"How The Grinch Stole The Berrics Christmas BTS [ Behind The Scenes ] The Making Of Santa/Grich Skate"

Now diffusion filters are awesome especially for lights that you have in the shot for practicals like the tube lights that I use. The diffusion filter softens the highlights and can also help with softening blemishes on the face though we didn't really shoot any faces so that wasn't really the reason why I use it. I use it mainly for the glow that it adds to lights. I can show you really quick here on the lights back here you can see a little glow around the edges.
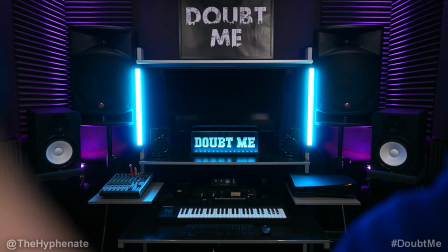8:50 Now let me take off this diffusion filter from this lens look at the outside glow on the lights and then now if I take it off it's pretty
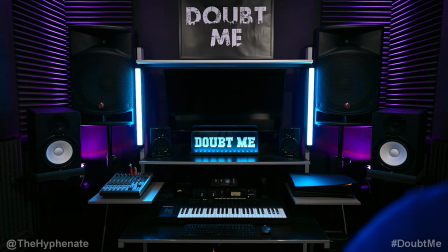8:56 much gone the light just looks white you only really see the color of the light when it's actually bouncing off of something but with the
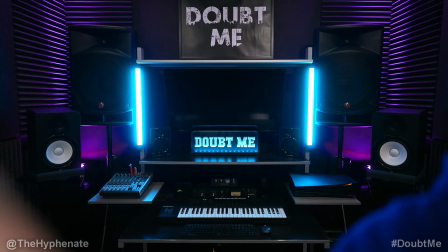9:02 diffusion filter you can see the light a little bit more. You see the glow around it to really accentuate those lights. So in this production, I really wanted the lights to pop and really give it that Christmas green and red look. So the diffusion filters were essential. Now with the 55 millimeter and the 24 millimeter lenses, it was really easy to put a diffusion filter on that.
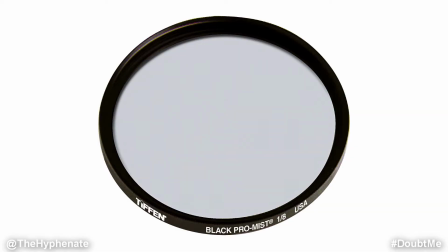9:20 I got a 67 millimeter one eighth black Pro Mist diffusion filter made by Tiffin and then just use different size step up rings to make sure that that same filter fit across those two lenses. Now the big problem with the Sony 14 millimeter lens is that there is no filter thread on the actual lens and you can't add filters in the front.
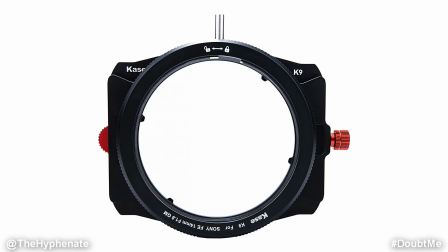9:39 So in order to make that work I actually had to get an adapter made by case which is actually a diffusion filter holder that screws onto the lens in the front but it doesn't give it a filter thread circular it actually gives it the slots for 100 by 100 millimeter filters.
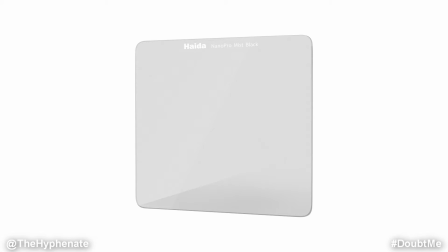9:56 So I ended up using the Hayda HD 4747 Nano Pro MC Black Mist 1 8th filter, which is pretty much about the same exact look as the Black Pro Mist 1 8th that I'm using from Tiffin.
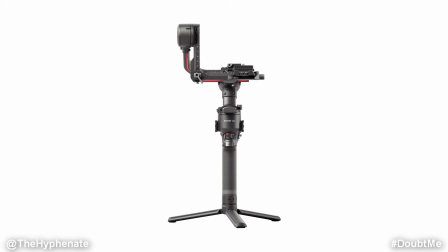10:08 To have really smooth shots and to have more cinematic cinematography, I use the DJI RS2 gimbal, which is incredible, very stable, and can handle a good payload.
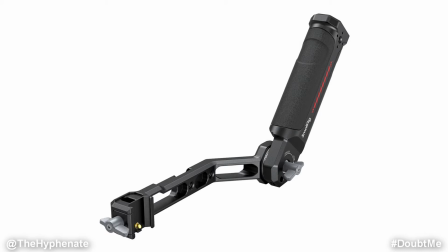10:17 I use that with the small rig handle that articulates and changes angle so I can shoot low, high, etc.
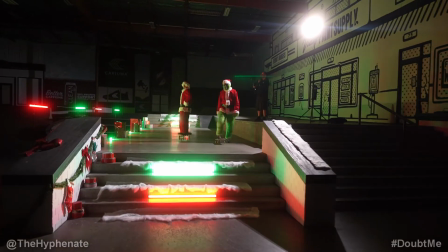10:24 Every single shot in this video was done using the gimbal now when it came to actually shooting all the skating clips we made sure to decorate all the
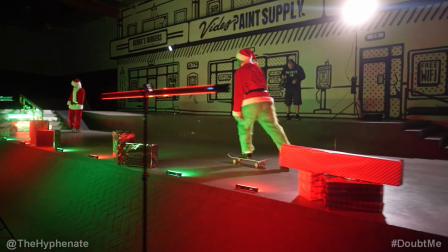10:31 locations with red and green and because ricky and garrett were only available for about four hours each night we were limited on the time that
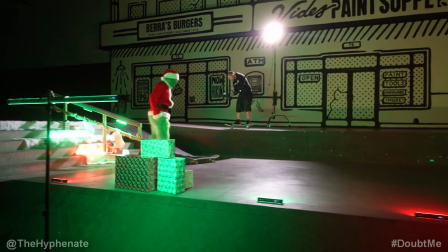10:38 we could film so having the lights with red and green allowed us to be able to shoot them without wasting too much time changing the
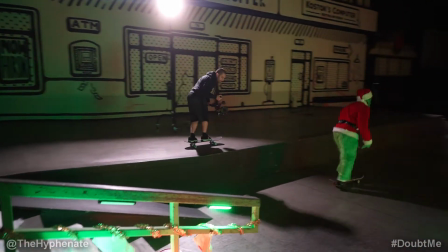10:46 light setup for each individual skater so that way we could shoot the grinch and santa at the same time The first spot that we filmed was the two
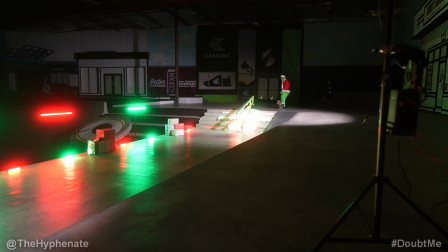10:53 sets of five stairs on the first five-star set that had the handrail We put all the Christmas
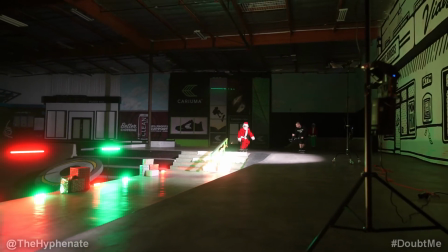10:57 decorations on the stairs including stockings snow Presence and we
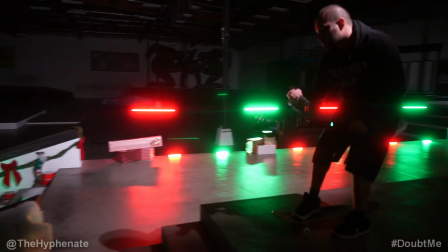11:02 put the small nanolite 6c Pobletubes which are about 10 inches long
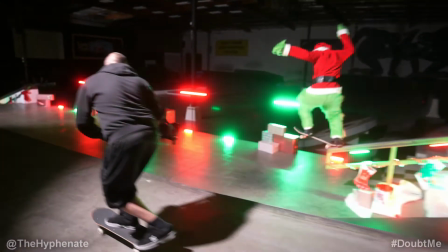11:07 and have magnetic backs We actually stuck them right underneath on the square rail
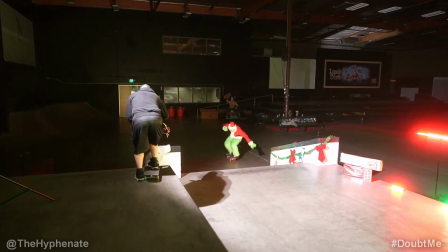11:12 then across the area between the second set of five stairs We just put several sets of presents and we put
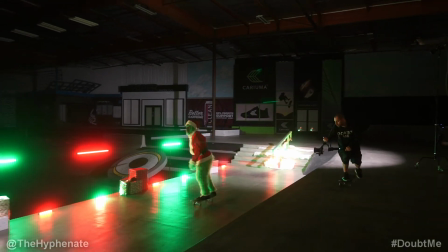11:17 several Pobletube lights horizontally and alternated the green and red colors On the floor between the presents,
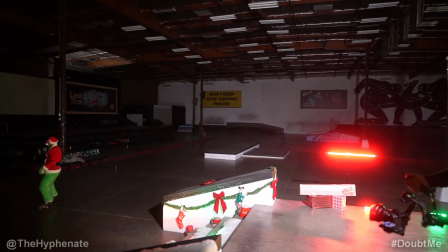11:22 we also alternated some of the other 6C Pavel tube lights.
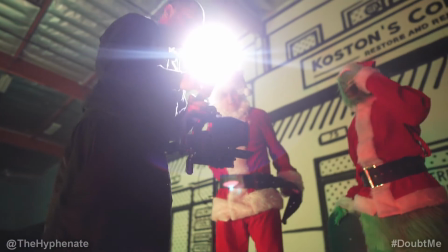11:25 For the second set of five stairs that had the hubba ledge, we made sure to put the garland bow and stockings underneath the ledge part that they grind.
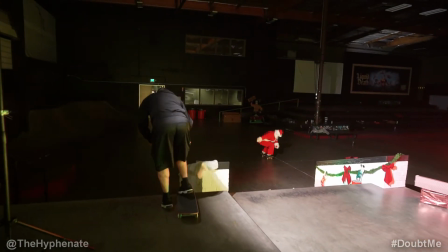11:33 We also put some Christmas tin cans and presents and some fake snow on a couple of stairs with some Pavel tubes on the bottom.
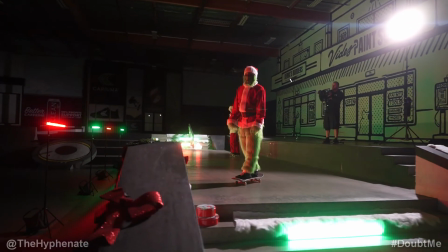11:40 Now we used two key lights, one on each set of five stairs.
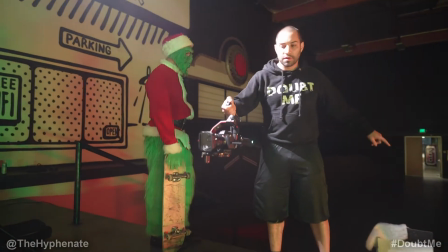11:43 The Forza 300B sets a 3200 Kelvin with about 27 to 30% output power. using the standard reflector plate and we
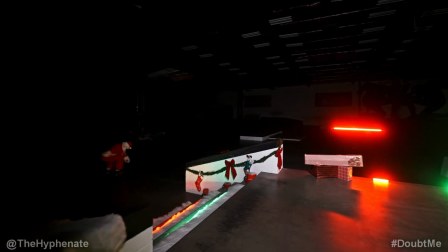11:51 had to put them as close as we could on the top area that I'm actually skating through but not close enough that I run into them and knock them down.
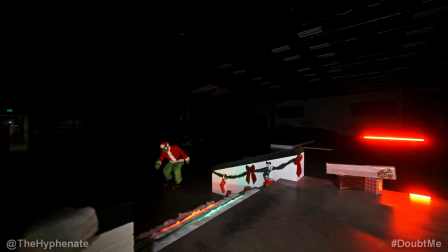11:59 Now we had to put them as close as we could because if we put them further back away from the area
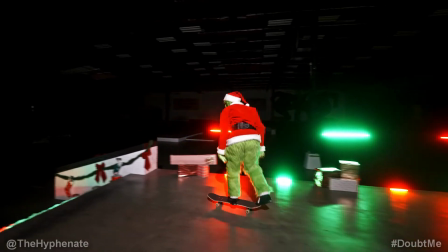12:04 that they're skating then the light would be more angled and my body would cast a big shadow in the shot.
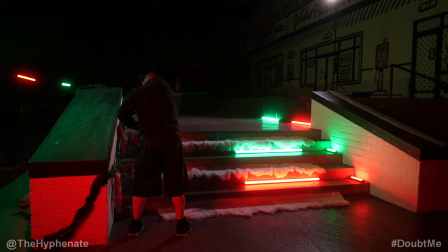12:09 After we filmed the line section with both sets of stairs we went down to the bottom set of stairs and focused on the opposite ledge
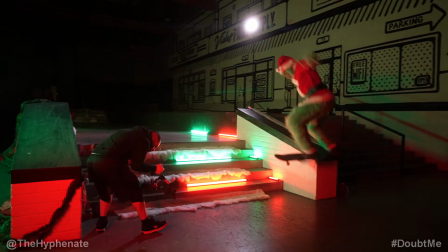12:15 turned off all the lights on the top set of stairs and now that we were shooting at a different angle I brought one of the Forza 300B lights
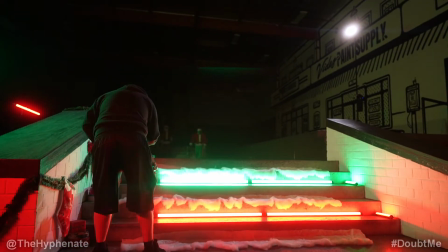12:22 to the bottom to be the main key light towards the ledge kept one on the back up on top to give a nice backlight lowered
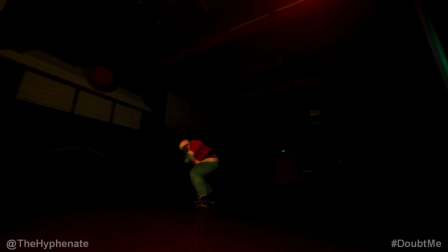12:29 the output power for that light and then kind of rearranged the lighting on the bottom set of stairs with adding a few more 6C tube lights and some
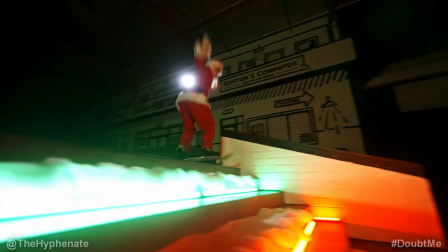12:36 of the four foot tube lights on the runway and for a little extra red light at the end I used a Pavel tube 30C set to red full saturation and full brightness.
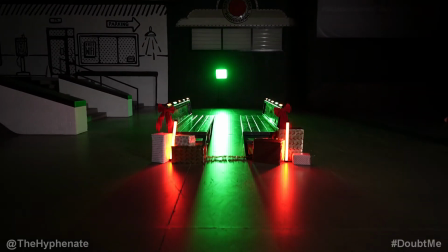12:45 Now for the double bench setup, only Ricky Glazer skated that.
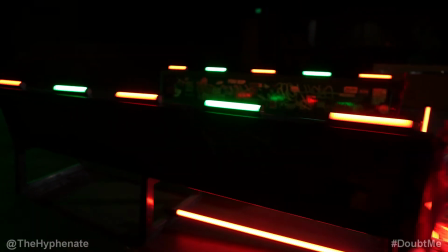12:48 On each bench on the top, we stuck five Nanlite 6Cs and alternated the red and green lights.
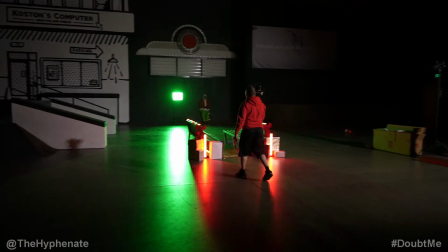12:54 Underneath the bench, we put a 30C Pavel tube, and then in front of the bench, we put some presence, a bow, and then we put the 15X lights set to red.
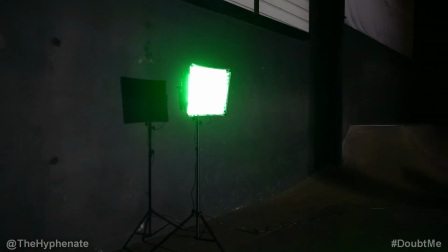13:03 We wanted a slightly silhouette feel, so in the far back, we put a mixed panel 150 set to green at full saturation and full brightness,
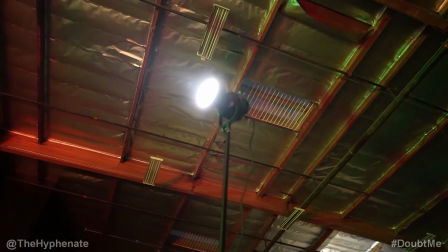13:12 and our main key light which we dimmed to about 10% output power is the Forza 300B.
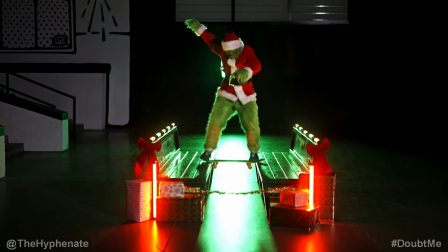13:18 Now for all the skating that I had filmed up to this point we shot with the Sony 40 millimeter ultra wide lens
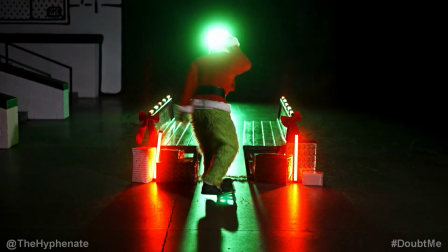13:24 but I wanted this shot to be a little bit more tight so I used the Sony Zeiss 55 millimeter f1.8 lens.
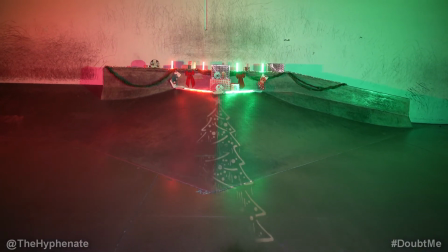13:31 Now when it came for the setup for the pyramid I wanted to split the light half red half green.
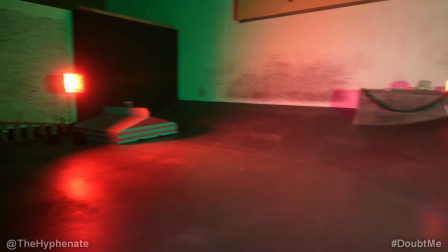13:35 So on each side I put a mix panel 150 and set them to the respective colors and at full brightness full saturation.
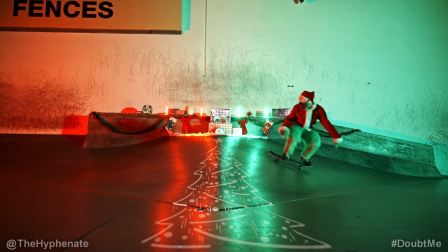13:42 On the top, along with the decorations, we used four 6C tube lights. Then we used four foot 30C pobble tubes on the top edge of the pyramid.
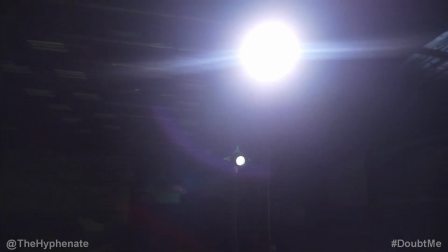13:51 To really enhance the Christmas feel,
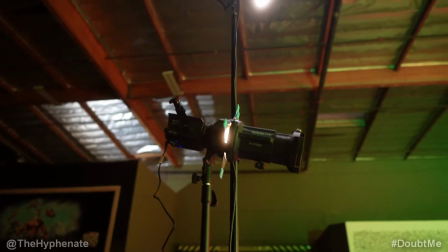13:52 we used the Forza 60B with the 19 degree projection mount and a Christmas tree gobo to project onto the center of the pyramid.
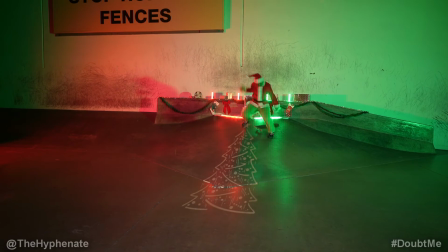14:01 Then our main key light again is the Forza 300B at about 15% output power.
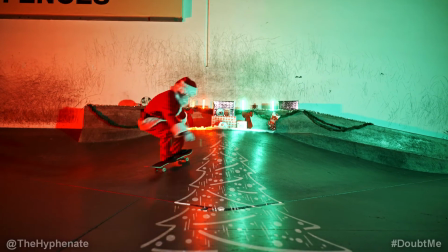14:05 When it came to filming on the pyramid I ended up using the Samyang 24mm
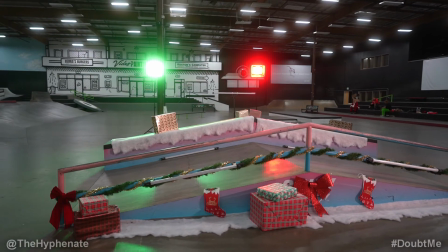14:10 f1.8 lens but I went back to the ultra wide 14mm lens when we went to the A-frame.
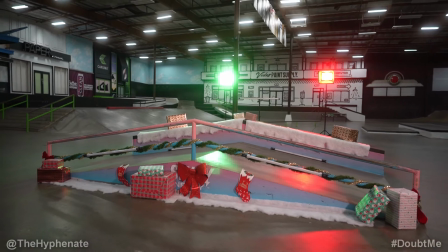14:16 On this spot the focus was to skate the rails not the ledges so we ended up putting some fake snow and presents on top of the ledges since they were going to be unused.
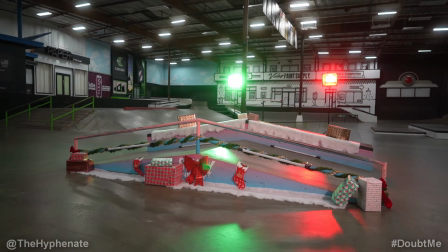14:23 In front of the rails we put some fake snow, some gifts, some presents and some garland across the bottom rail that doesn't get grinded on and then using magnets,
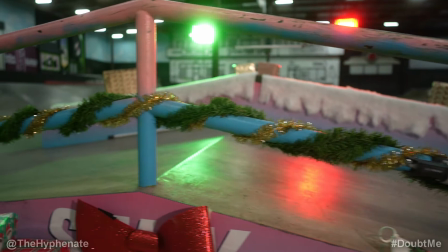14:31 we stuck two 30C pobble tubes on those lower rails. We got some flat rectangular metal pieces that actually come with the 6C lights and we
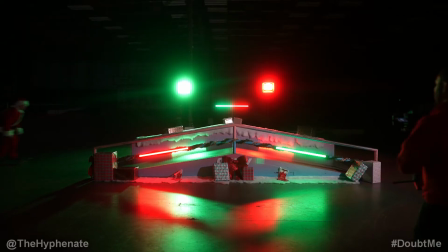14:39 gaffered them onto that bottom rail so that we could actually have a flat surface on that round rail.
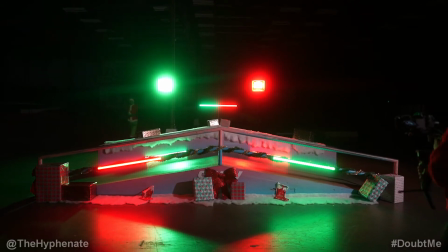14:45 Attached magnets that had a quarter inch screw onto the clear mounts that come with the pobble tubes that have
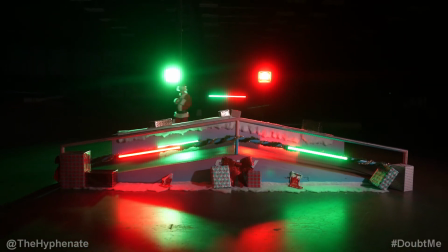14:50 a quarter inch thread in the back and we put two clips on each end of each pobble tube to have extra stability.
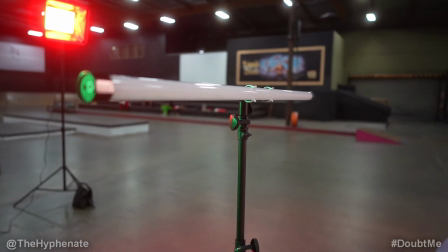14:56 And then Then right under the ledges we put 4 foot pobble tubes. Behind the ledge we put a 30x pobble tube horizontally on a stand and we use
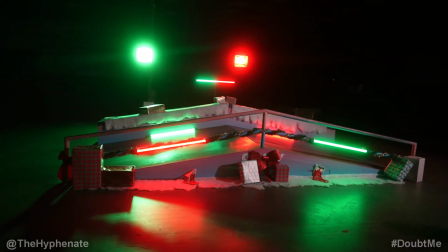15:04 the app to actually split the light to have one half of that light green and the other half red.
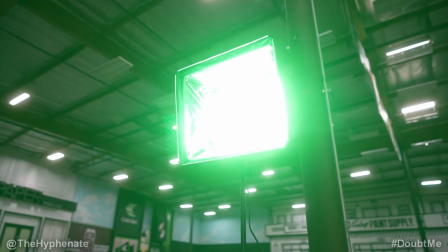15:10 Behind that we put two Mixpanel 150s, one on each end of the ledge.
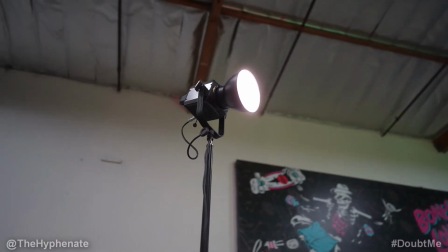15:14 Then our main key light again is the Forza 300B at about 15% output power.
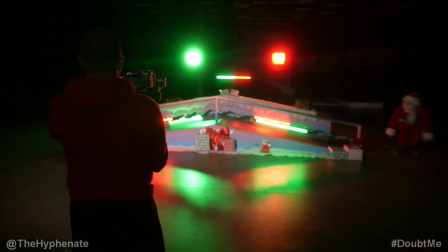15:19 So on the further back lighting we kept all green on the left and all red on the right.
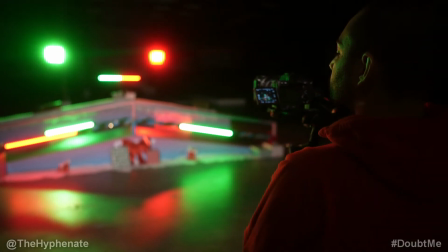15:23 But for the povel tubes that were right underneath the rail in the front, we alternated to the opposite side.
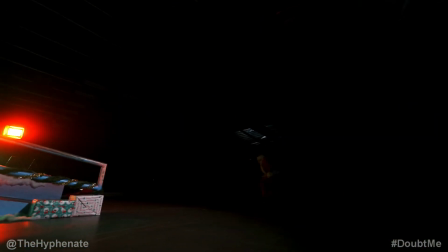15:28 Though we put the lights in a very symmetrical design, you don't really get to notice that when we're shooting on each end of the rails.
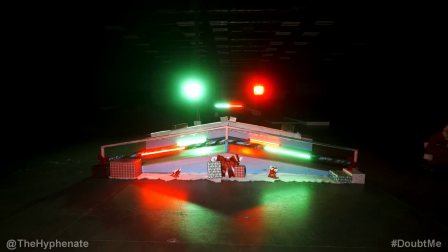15:34 But for the one shot that Garrett does a 50-50 across the entire rail, going up from one side and down to the other, I was able to shoot head-on so you could see the symmetrical setup.
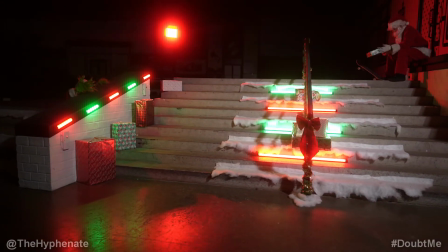15:43 Now when it came to the 10-stair rail, only Garrett Jenner was skating that. And we were pretty much shooting to one side, so the flat ledge to the right wasn't actually decorated at all.
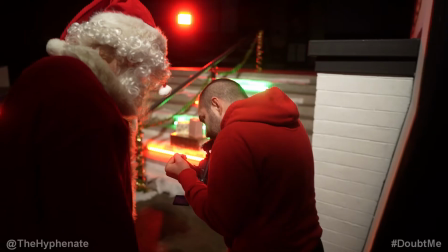15:51 Only the left side was with the small hubba and then underneath the stairs.
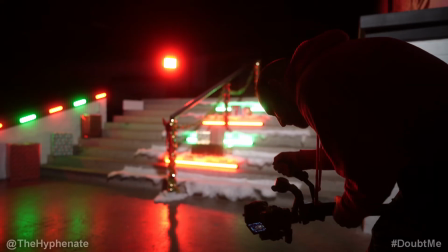15:55 In the far back, pretty high pointed at the top of the floor, we have a mixed panel 150 set to red.
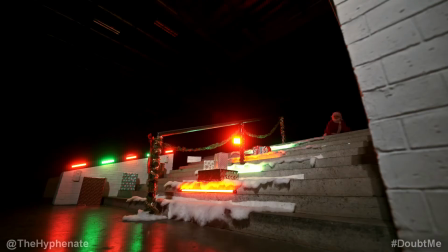16:01 We put that at full brightness so that Garrett could see the floor and the back of the rail.
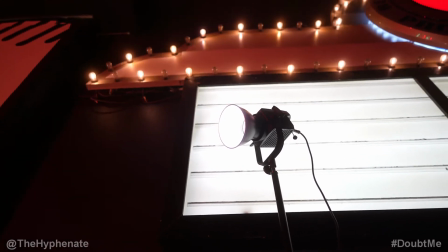16:05 Because of that, our main key light, the Forza 300B, had to be increased in output compared to the other shots.
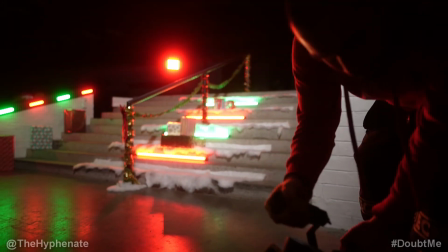16:11 We actually put the output power on the 10th stair to about 60%. We put four four-foot Pavel tubes on the stairs.